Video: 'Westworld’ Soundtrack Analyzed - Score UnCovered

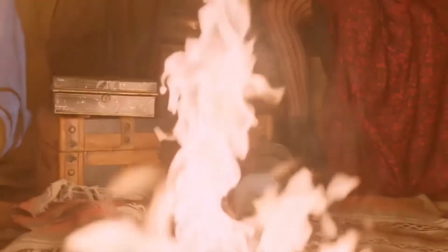To explain more clearly, its music is much like a line of code.
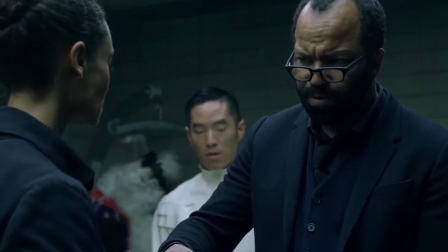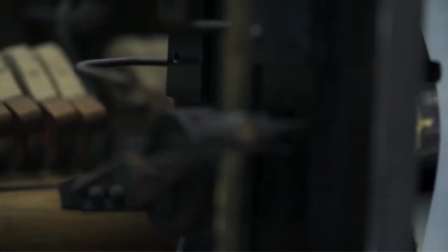Perhaps one of the greatest players that exhibits the central theme of Westworld's park is the player piano.
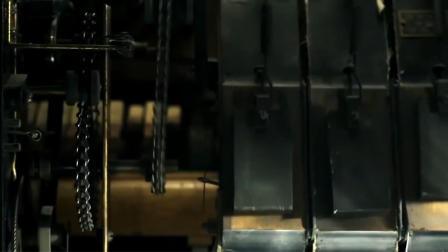That sole instrument is equivalent to the nucleus of an atom. It's a system that executes the android's program duties as well as their starting positions.
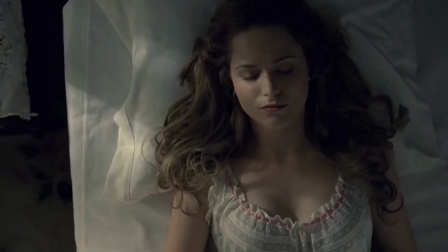The tack piano repeats the theme Sweetwater to restore the scripted dialogue of the robotic host's narrative.
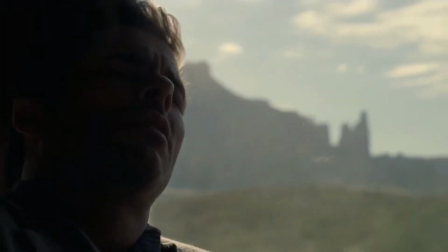Much like resetting a computer to its default setting, these hosts are reset to a clean slate.
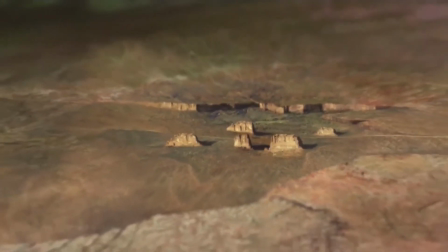It's presumably controlled within the command center in the real world to keep a leash around the herd of robotic bodies.
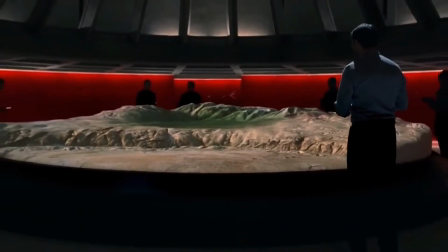Not only does the piano carry out motor functions to recall an earlier time, but it's a jukebox for people visiting the park.
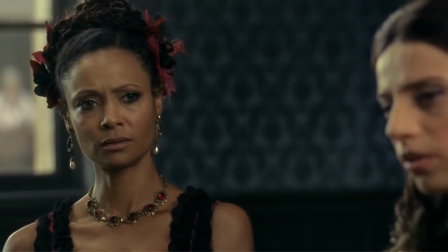Although the process isn't shown on screen, a guest would submit a request for a given song that the player piano has pre-programmed in its database.
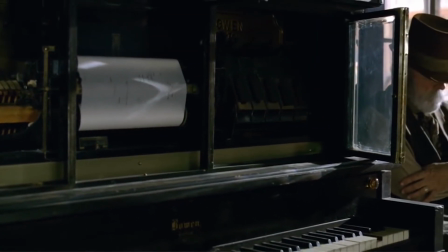The famed music box plays tunes like Soundgarden's Black Hole Sun,
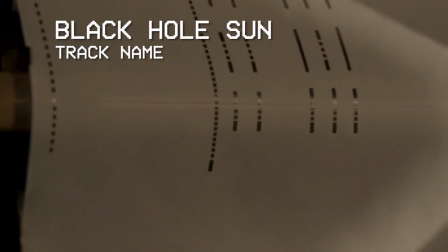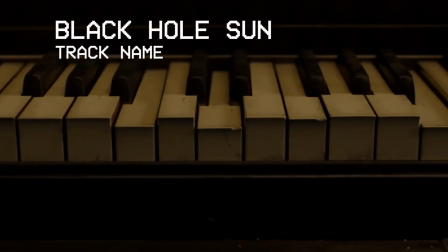Radiohead's No Surprises,
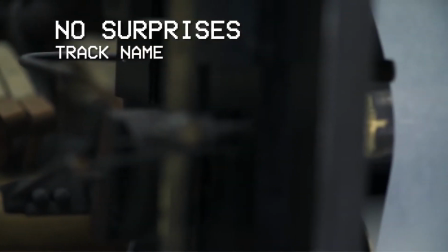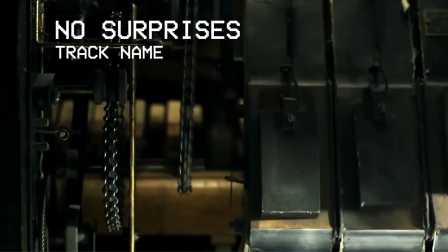and The Cure's Forest.
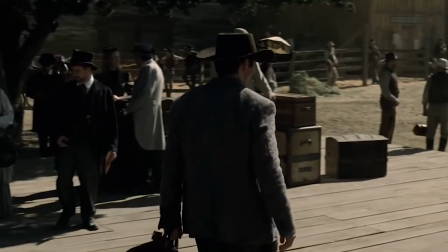As unusual as it sounds, these piano covers fit perfectly in a produced world set in the Wild West.
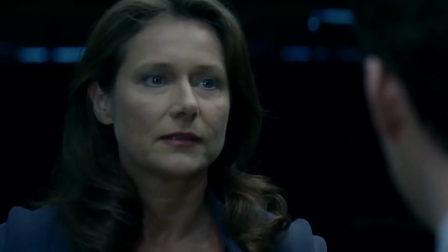It reveals to the audience the unnatural impression of this reality.
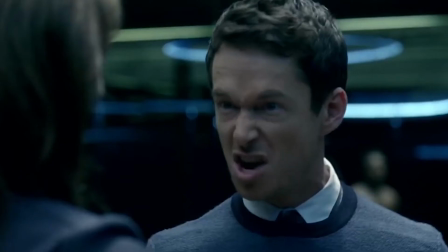The viewer's immersion into the Westworld reality is crippled and brings us back to the concept of a scripted narrative.
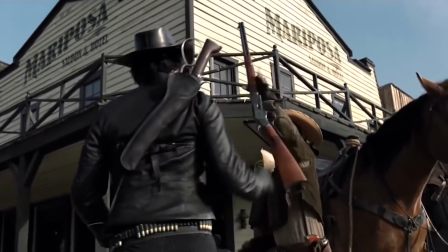To further reveal the park's fabrication,
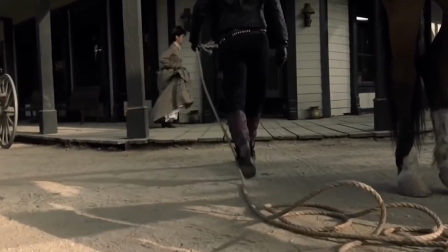Djawadi composed an orchestral arrangement of the Rolling Stones song Painted Black to overlay a scripted action sequence.
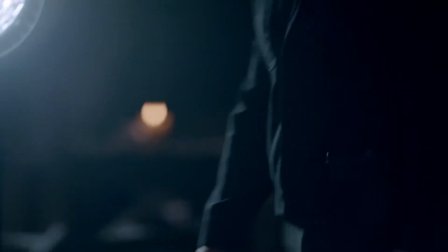The score keeps bringing us back to apprehend that something is truly misguiding,
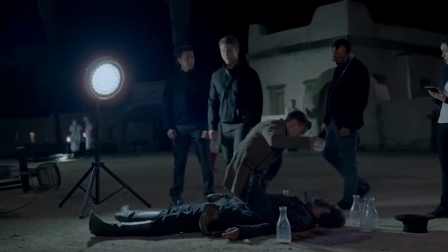rather than let us become absorbed in a false storyline that concludes the same every time.
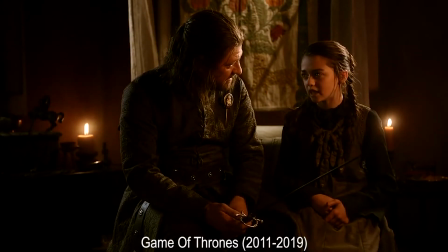After receiving high praise for his recognizable sound on Game of Thrones, Ramin reestablishes his sound for Westworld on a new level.
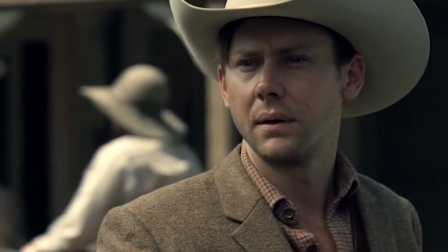This resilient skill allows the composer to sculpt his music in a contrasting avenue,
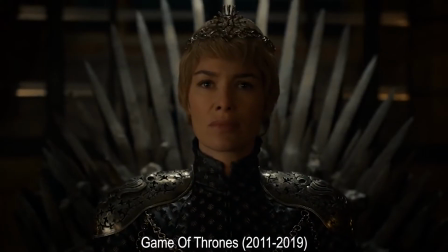rather than being adequate with an accent that has already proven successful previously. Ramin was strikingly interested in the Westworld project with Nolan,
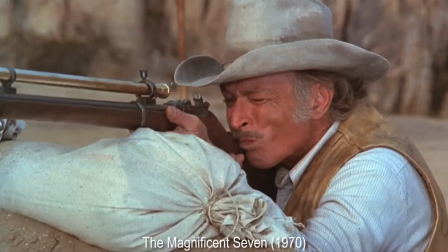as he was driven to compose music for film when he was fascinated with the score of the 1970 version of The Magnificent Seven when he watched it as a kid.
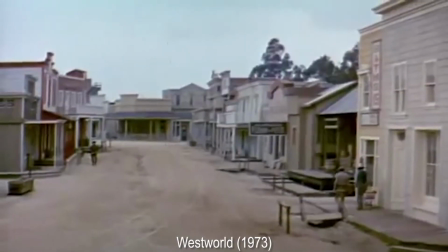Since he appreciated Western spaghetti films,
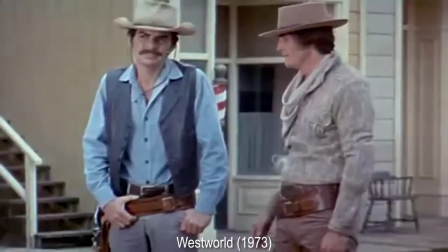he was prepared when he heard Nolan and his wife were to construct a remake of the original 1973 Westworld movie.
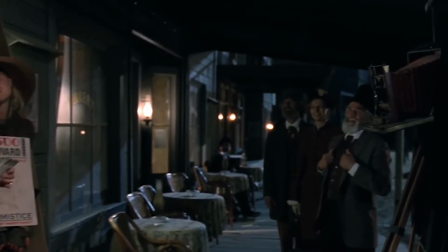So when Djawadi approached Westworld during production, an unusual time for Ramin to start working,
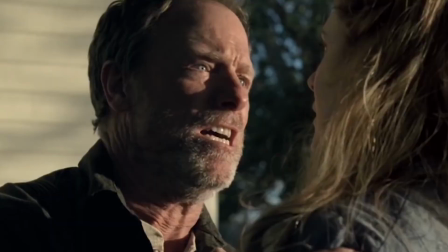since he usually arrives on set during post-production, he started writing solely based on his interactions with Jonathan.
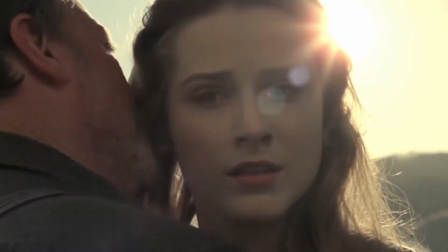Most of the work composed for the show was created without any visuals, but when it came to working on scenes like the Painted Black sequence,
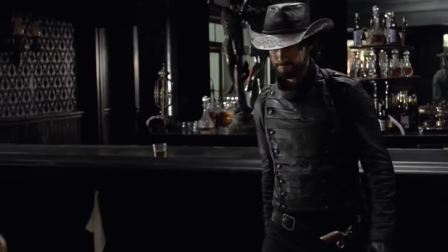he arranged the orchestra to calmly highlight the dialogue to allow the amplified moments of the song to be more conspicuous.
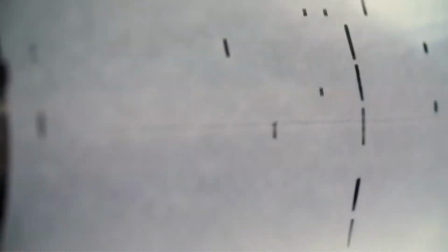It's these covers that persuades the viewer to heed to the score, and allow us to see just how technical this composition really is.
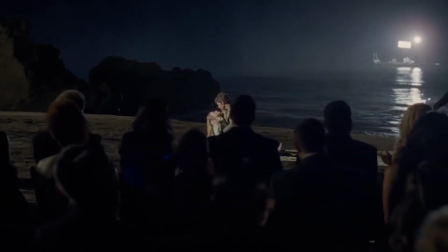When it came to adapting the various elements of these modernized tracks into an orchestra or, for the bulk, on the player piano,
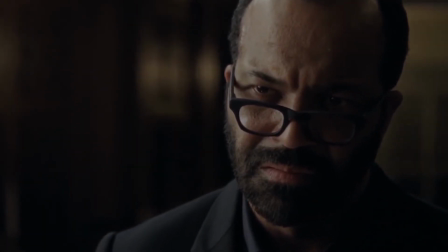Ramin had to combine the harmony and the melody with all its instruments and vocals into an instrumental piece.
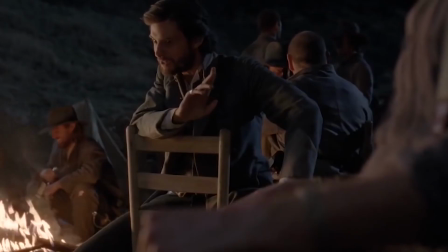In the case for the player piano, a single instrument. Since these tracks are exclusively different than their original versions,
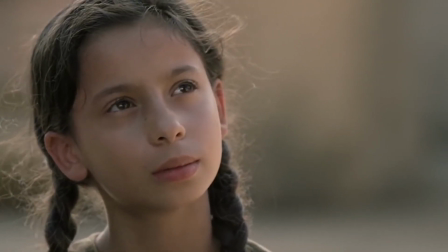it's important to maintain the elements of the show within the songs without breaking boundaries.
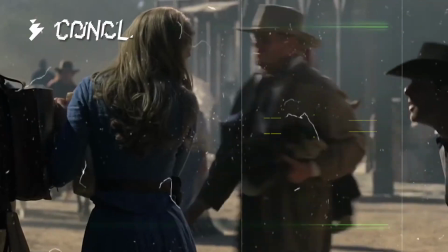Before I give my final thoughts on Westworld, don't forget to hit the red button below to stalk my videos.
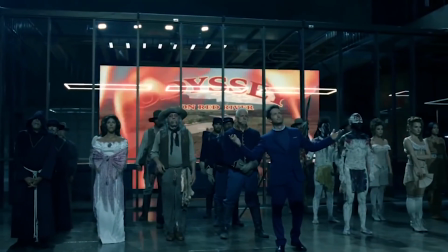If you don't, you'll never ever find these types of videos again. I'll make sure of it.